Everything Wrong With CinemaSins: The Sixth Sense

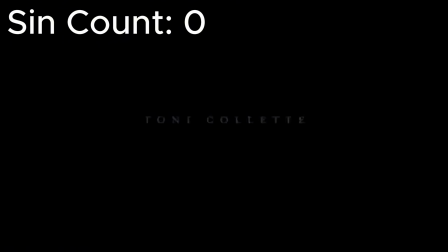This is what we like to see when we're settling in for a movie. Over 2 minutes of black screen opening credits. Slow-burning light bulb serves as an analogy for the slow-burning realization your brain has during this movie, which sadly will be 5 minutes behind the film's actual reveal.
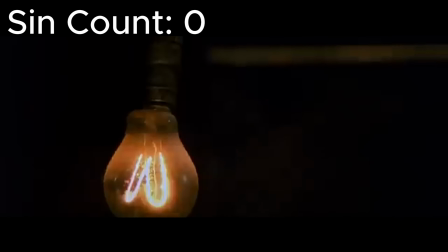Jeremy points things out on the screen, cliche. Olivia Williams isn't my girlfriend or still-living wife in this scene.
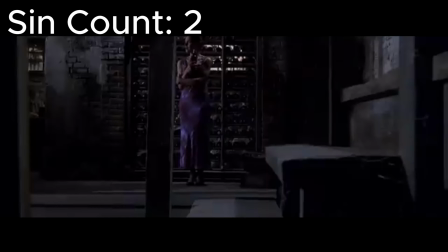Bet you regret saying this now, huh? Apparently, there's already a ghost wandering around this house that makes Anna shiver, and that is never solved. And that person apparently never goes to see Haley Joel Osment either. Remember, Malcolm isn't dead yet, so who's the mystery ghost making it cold?
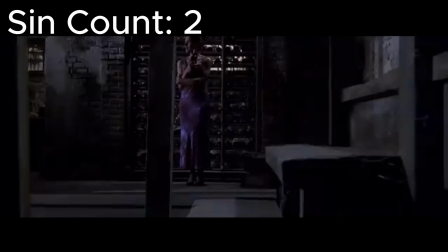And don't tell me it's the guy upstairs, because he isn't dead yet either. Does it have to be solved? Why can't it just be some random ghost that we don't know about?
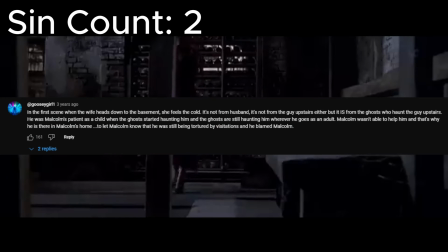Although I did see a comment that pointed out that it's actually the same ghost that haunt Vincent,
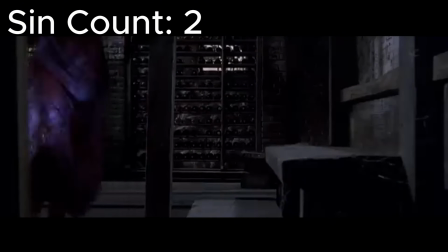the former patient that Malcolm failed, so while it's not explicitly stated, it is implied.
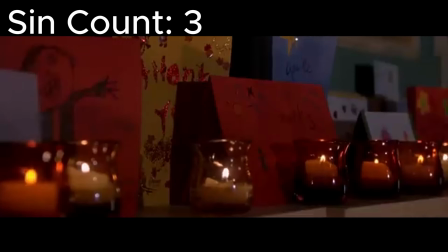Yep, fire and paper go hand in hand. Excellent mantle decoration choices here. Do you see the candle cups around those fires?
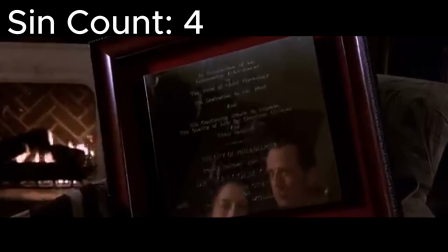What do you think those are there for?
In recognition of his outstanding achievement in the field of child psychology.
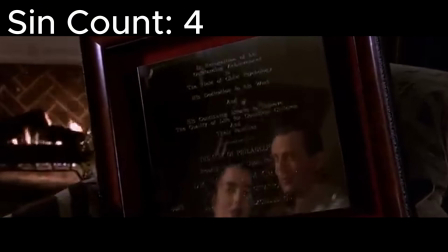Exposition via awarded plaque. As opposed to what? Knowing how much you hate exposition, I have a feeling if it was done any other way, you'd still sin it.
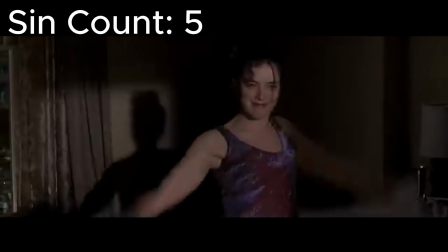Married people.
And since you're married, I guess that gives me a right to send you.
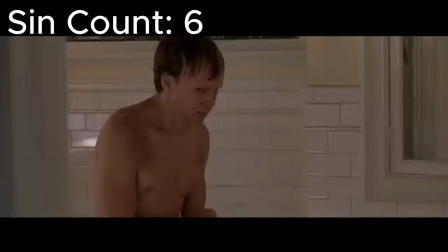Ah!
Unexpected discount, Donnie Wahlberg.
What the f***?
So Donnie Wahlberg is in this movie, and that's a sin. By that logic, Bruce Willis being in this movie is sinful.
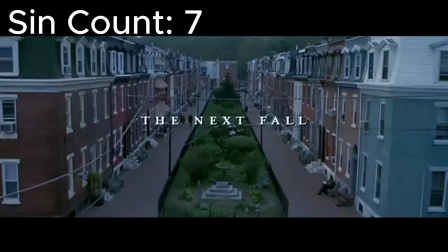Movie will now proceed to the next fall, because as we all know, even though he got shot, there is no way Bruce Willis's character is dead. I am 100% certain of this. So that unimportant shooting requires no further storytelling, because he survived, and one day he and his wife will look back on this night and laugh. Isn't that exactly what we all thought?
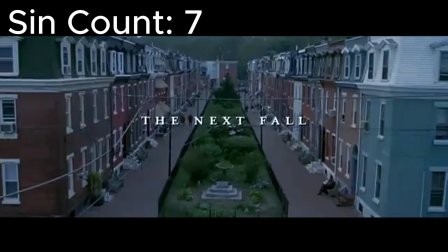I know I did the first time I saw this. I do remember finding it strange that he survived, but I assumed there would be an explanation coming later on. That's the thing about movies. We assume that any scene we see has to play some important part in the overall story, and it's why when it doesn't do that, it's frustrating. Just look at the Bridezilla sequence in Sonic 2.
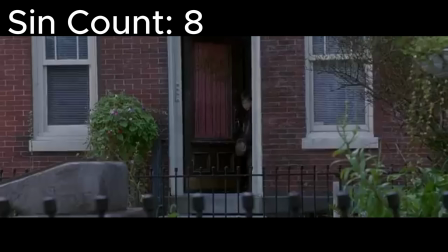Psychiatry stalking. Pretty sure he's just doing his job.
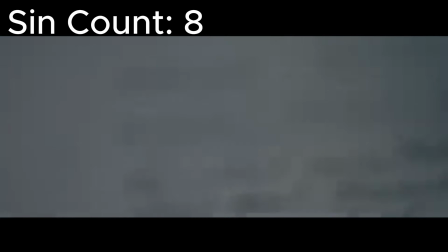And besides, when Cole goes into the church, Malcolm explains that he missed their appointment and is basically trying to catch up.
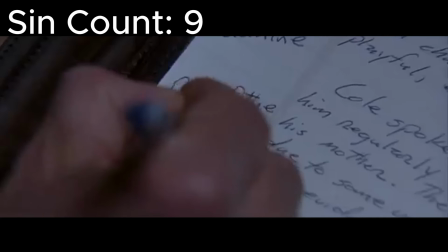Malcolm's hand is amazing at building dramatic tension. Wouldn't that credit go to the camera for filming that from this angle?
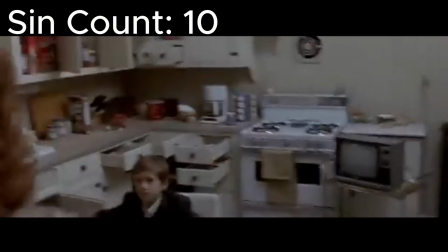So a ghost walked in, opened all the drawers and cabinets, then left?
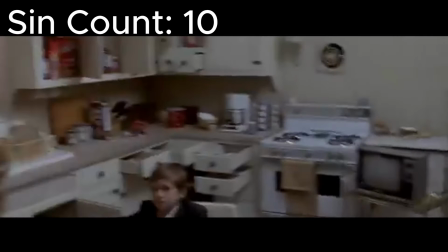How are you supposed to get what you want doing that? Also, that was the quietest opening of drawers and cabinets at that speed in the history of things being opened hastily.
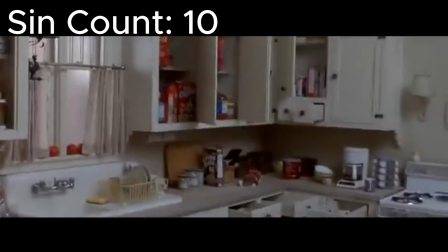I'm pretty sure cabinets being opened up don't make any sounds, or at least not very loud ones. I also want to point out the fact that this was all done in one take, and we didn't hear it when Lynn went into the laundry room.
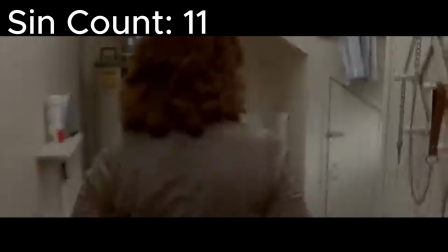Something you're looking for, baby?
Also, Cole's mom does not question the fact that she turned away from the kitchen for what amounts to 10 seconds and that this is impossible for her kid to do in the time allotted.
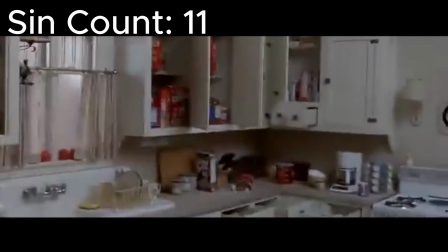I think she is very much thinking that in her head.
Freak, how'd you like that arm around the shoulder bit?
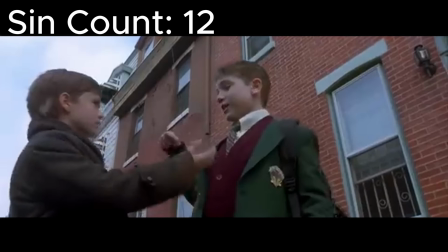This kid fails to be eaten by raptors in 2 years. This sin is literally just, hey, this actor was also in Jurassic Park 3.
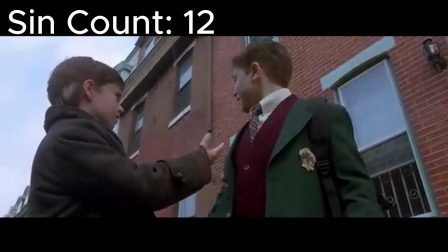That's all it is. And it's not funny or a sin of this movie, which is what the video advertised.
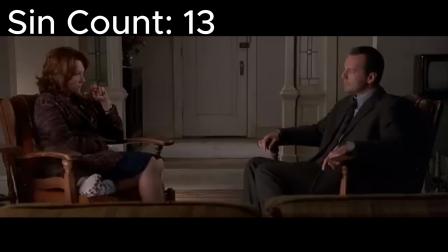You know, you watch this movie once and you're like, whoa. You watch it a second time and you're like, damn. But if you watch it a third time or more, you end up mostly thinking, well, thanks for describing what it's like to watch a CinemaSins video.
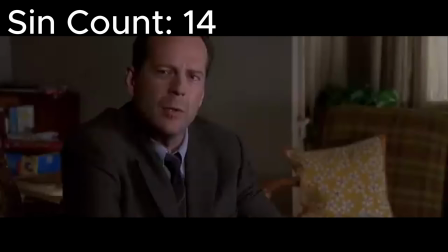Okay, this step forward or backward scene is fantastic because it's shot well and provides a unique way to learn expositional information while seeing character development play out.
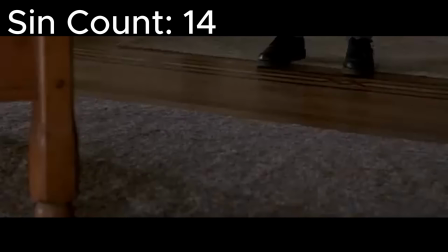One sin removed for one of the reasons we all originally loved M. Night. Okay, so I guess you are okay with some expositional scenes.
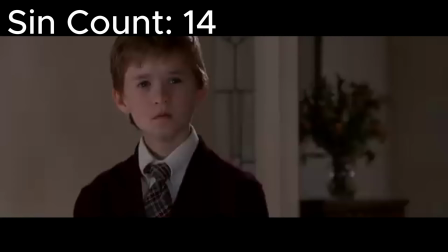I agree that this is a well-done scene, but I'm also confused why that earlier scene with the plaque was sinful.
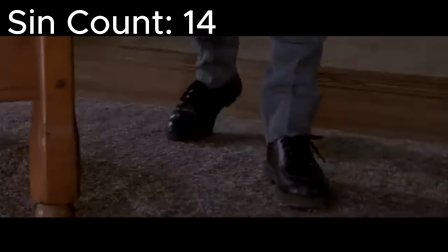I would say that was a clever way to deliver information to the audience. But since you removed the sin, I'll be nice and not change the sin counter.
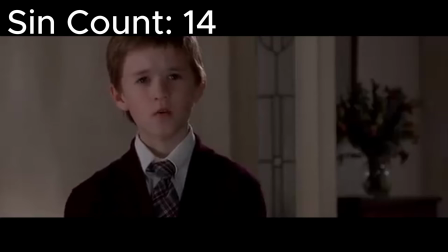You forgot it in the drawer.
I guess Cole doesn't care if his mom hears him or just happens to walk past the living room while he plays this game with an invisible person. Lynn is in the kitchen making pancakes and she told him that it would take an hour. I think he's fine right now.
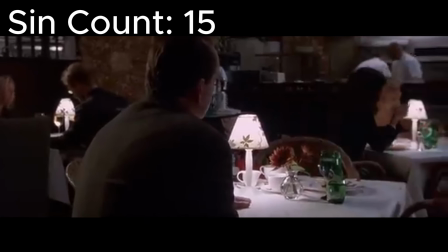Happy anniversary.
Scene only inserted into this movie in order to trick you. Isn't that sort of every single mystery movie ever?